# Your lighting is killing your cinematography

This lighting technique will keep those shadows on the face,
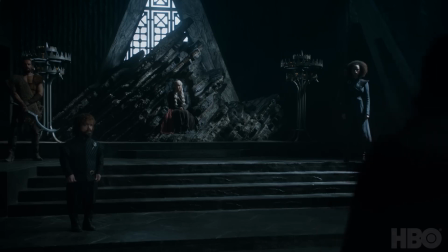[4:02]
but also give enough lighting on the other side to illuminate the eye and give a slight cheek definition.
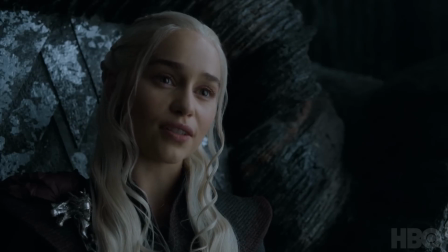[4:10]
You'll also create a slight drop shadow under the chin, and it just looks natural. You should remember that lighting direction is just as important as anything else when setting up your lights. If you place the light at the wrong angle or position too high or too low, it can result in an amateur image or even confuse your audience. Even a slight movement can have a profound effect. Step 3 is all about creating depth and making sure your subject stands out from the background.
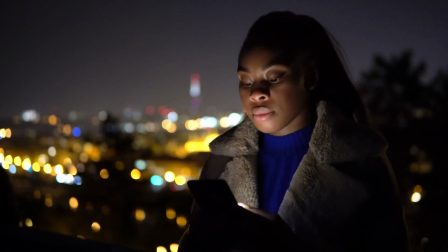[4:50]
To achieve this, use a low aperture, and you can also add separation by lighting, and one way is with color of the lighting.
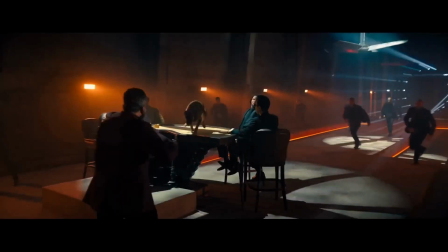[4:59]
The well-known orange and teal look is often used to make a
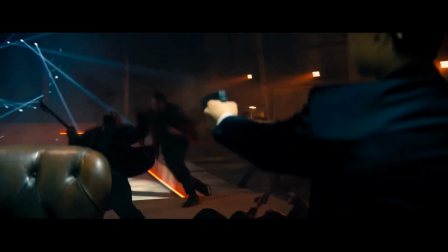[5:04]
distinction between skin tones and the background by using opposing hues.
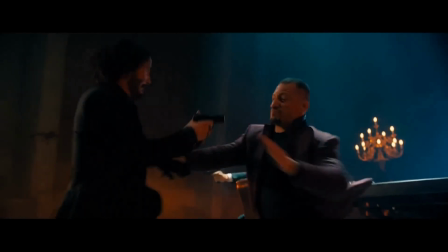[5:10]
Blue complements orange. This color contrast can be seen in a variety of films, not just the Transformers series.
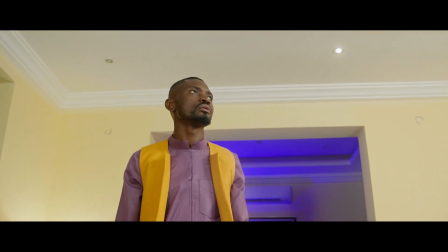[5:19]
By applying complementary colors to your film for separating your subject,
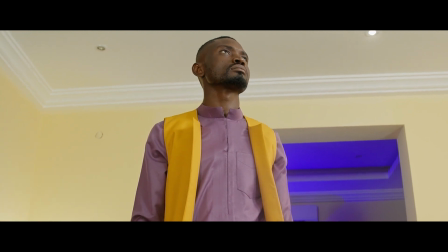[5:24]
it will not only make your work look more cinematic, but also create a distinct contrast from the background.
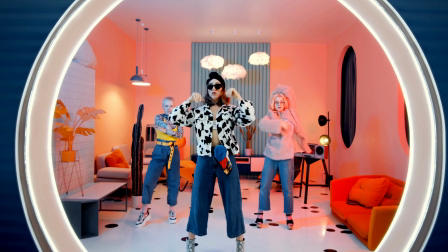[5:32]
The colors don't have to be orange and teal. Any two complementary colors can be used. This will add a whole new layer of depth to your image. In addition,
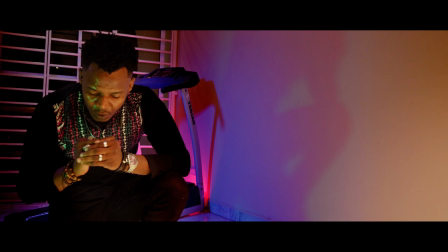[5:42]
darkening the background relative to the subject will make them stand out more than if the background is lighter.
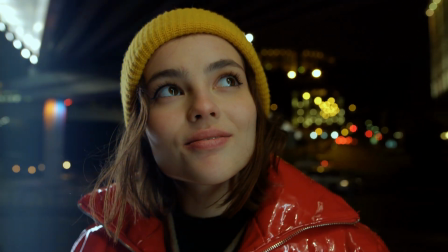[5:50]
Make sure the background is exposed to the point where the subject is brighter than what is behind them.
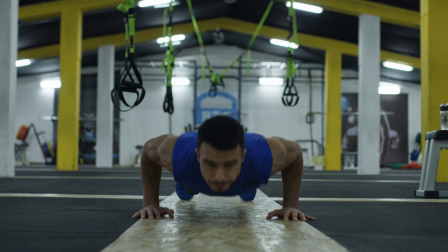[5:57]
It does not have to be super dark, but my formula is the brighter the shirt, the darker the background. The darker the shirt, the brighter the background. You just want the subject to stand out by being brighter than the background most of the time.
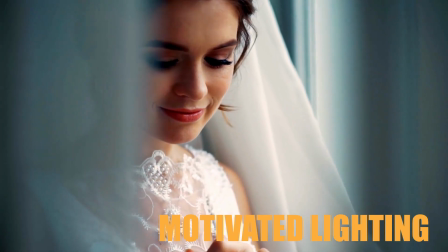[6:14]
Motivated lighting is number 4. There is nothing worse than unmotivated light. It's light that doesn't appear from anywhere and appears just haphazardly in the scene.
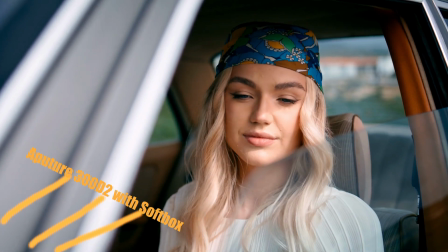[6:29]
Motivated lighting means that the light in the scene is coming from something in the room and the audience knows it.
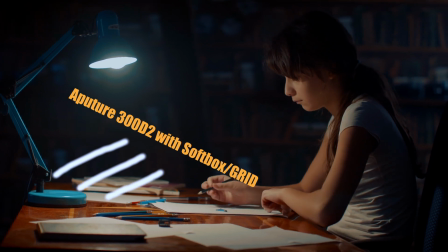[6:37]
Motivated lighting gives the audience an authentic feeling that the source of light is natural.
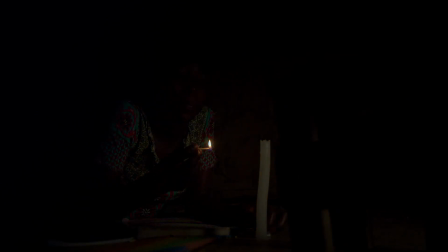[6:44]
Look at the shot of this little girl putting on a candle to read.
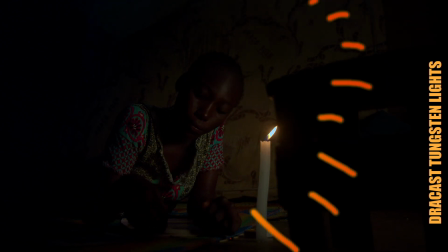[6:48]
With the extra tungsten lights I used on this shot, you would believe that the match and the candle are lighting her face.
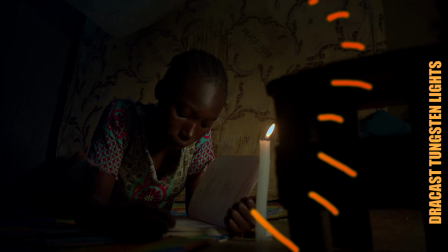[6:57]
In reality, it isn't powerful enough to really illuminate the subject's face. But by including a visible light source, we can make it look much more brighter than in real life.
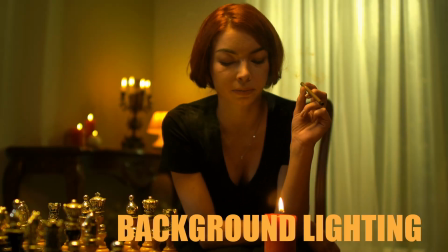[7:12]
Next is background lighting. Background lighting is an important part of the image. When it isn't done correctly, the image looks unnatural and resembles a stage play,
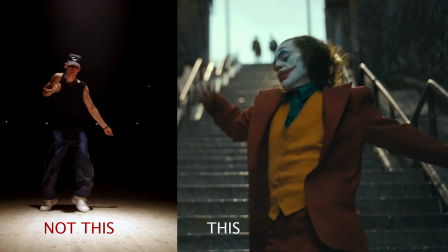[7:25]
with all of the light focused on the subject and a dark background. Practical lighting works well for narrative filmmaking.
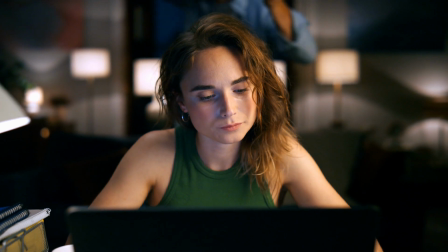[7:34]
Adding a small lamp to the background to break the wall can give you some light and even add more if needed to brighten up areas.
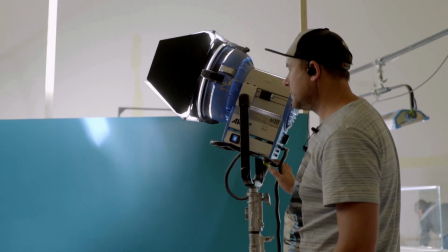[7:43]
You can enhance the ambience by either shining a light up to the ceiling or bouncing it off a wall for more diffusion. But remember that for you to get the best results, the ceiling
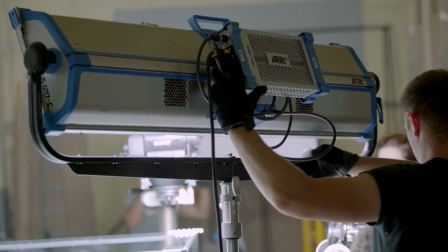[7:58]
should be white, or else you will just be reflecting whatever color the ceiling is in your shot.
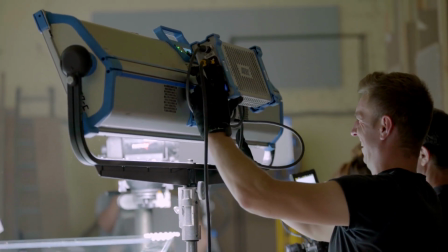[8:06]
Same goes for walls as well. Next is the time of day. If you don't know, golden hour is the absolute best time to shoot during the day. It is the first hour of light when the sun rises and the last hour of light when the sun sets. Regardless of what you do,
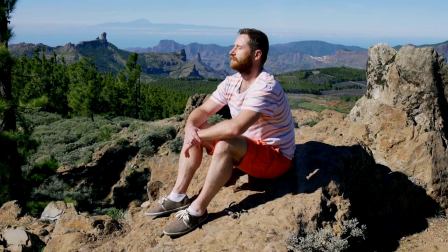[8:28]
you're going to get a terrible look if you shoot with the sun directly overhead because it casts harsh shadows under the eyes, and the sky can sometimes be captured in great detail when the sun is setting. Next is what we call a catch light.
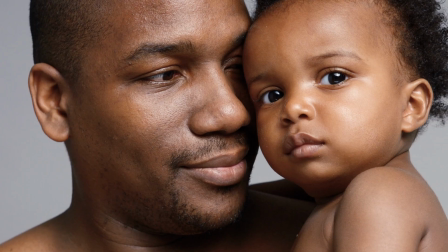[8:49]
A catch light or eye light is a reflection of light in your subject's eyes. Now, most people don't really think about this, but a catch light or an eye light makes your subject alive. It gives them a soul that makes them feel alive.
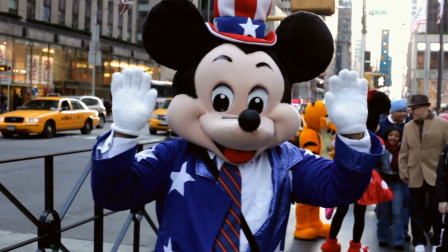[9:08]
Even animated characters were made to feel alive by putting white spots in their eyes. Filmmakers have made effective use of the eye light to signify life and death in films.
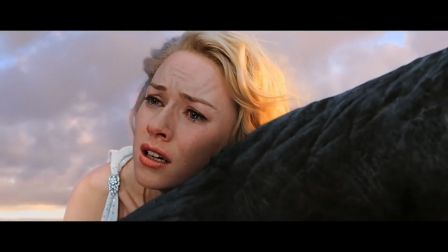[9:24]
When Kong passes away at the apex of the Empire State Building, his eye light fades away.
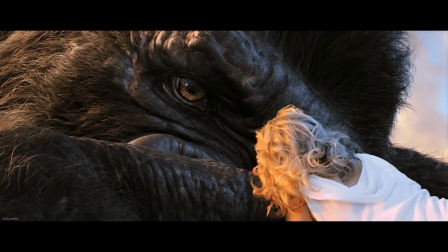[9:33]
Something that will not happen in reality, however.
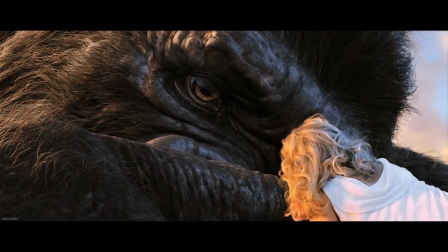[9:36]
It is this eye light that guarantees an audience's connection with a character.
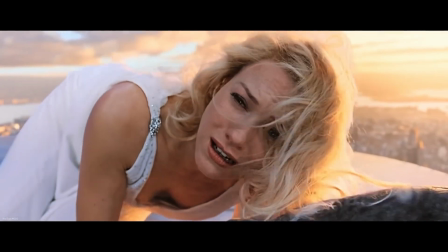[9:44]
And when taken away, it gives them a sense of mortality. Consequently, when lighting your subject, make sure you can catch that eye light. And if not, Try moving the light around for a small reflection in their eyes. Remember, too, that the eye light takes on the shape of whatever source of light you direct at your subject.
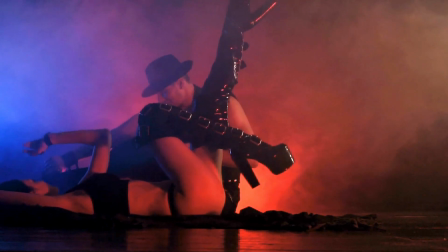[10:11]
Also, when lighting for a cinematic feel, texture can really add to a shot. And all of that fog and haze can completely change the lighting.
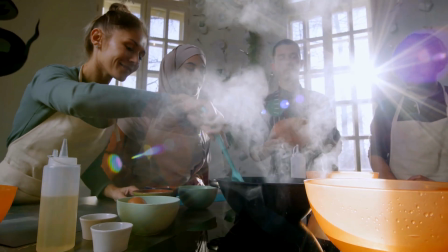[10:23]
As a cinematographer who has been doing this for a while, by taking all these steps, you can create something cinematically stunning with your footage and make your scene
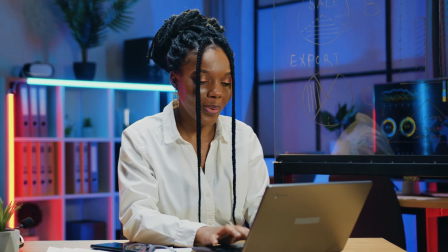[10:37]
move from being mediocre to professional. And that's it, folks. Don't hesitate to send in questions in the comments section, and I will surely answer them. Also, subscribe and follow for more filmmaking secrets and equipment giveaways. But more importantly, don't forget to keep making films. That's the source of getting better. See you in the next video.